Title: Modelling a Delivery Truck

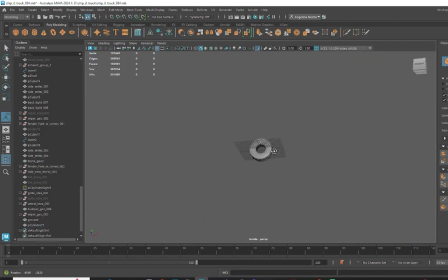[63:03]
This is where I made the final wheel revision after all this time,
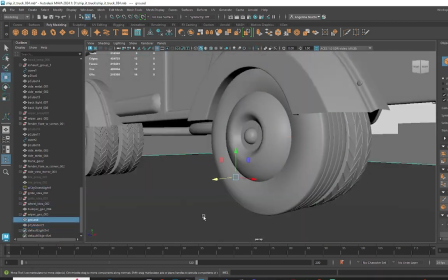[63:07]
and am glad I went with the old-fashioned look rather than the zigzag tread.
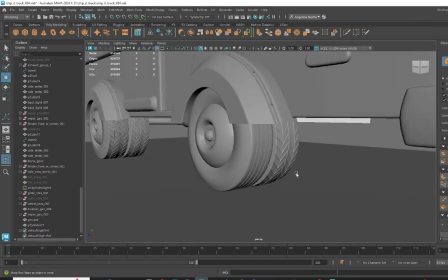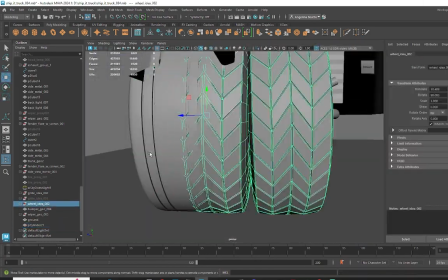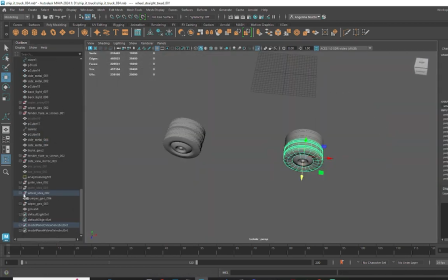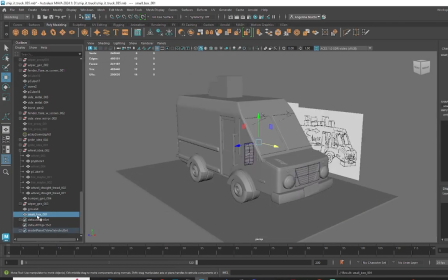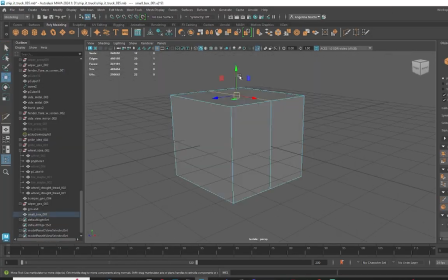[63:49]
I know this is just a box, but I wanted to make it look like it had character to it. If it was just a plain Jane cube, it would have looked boring, and I felt like it wouldn't have told a story.
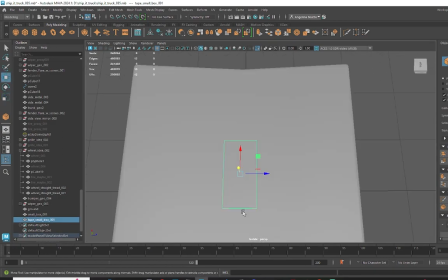[64:03]
Whereas if it had some dents and wonkiness to the box, it made the story a bit more humorous to me.
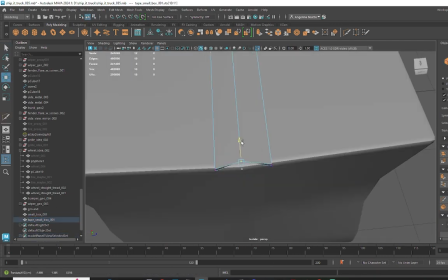[64:11]
I can imagine the driver throwing some packages up top on his truck because
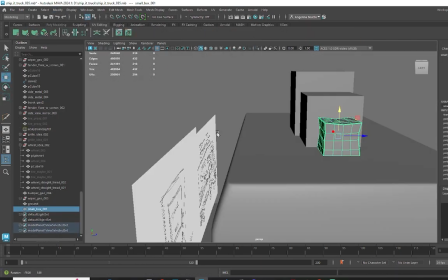[64:16]
the trunk is filled and he's rushing around town trying to deliver them.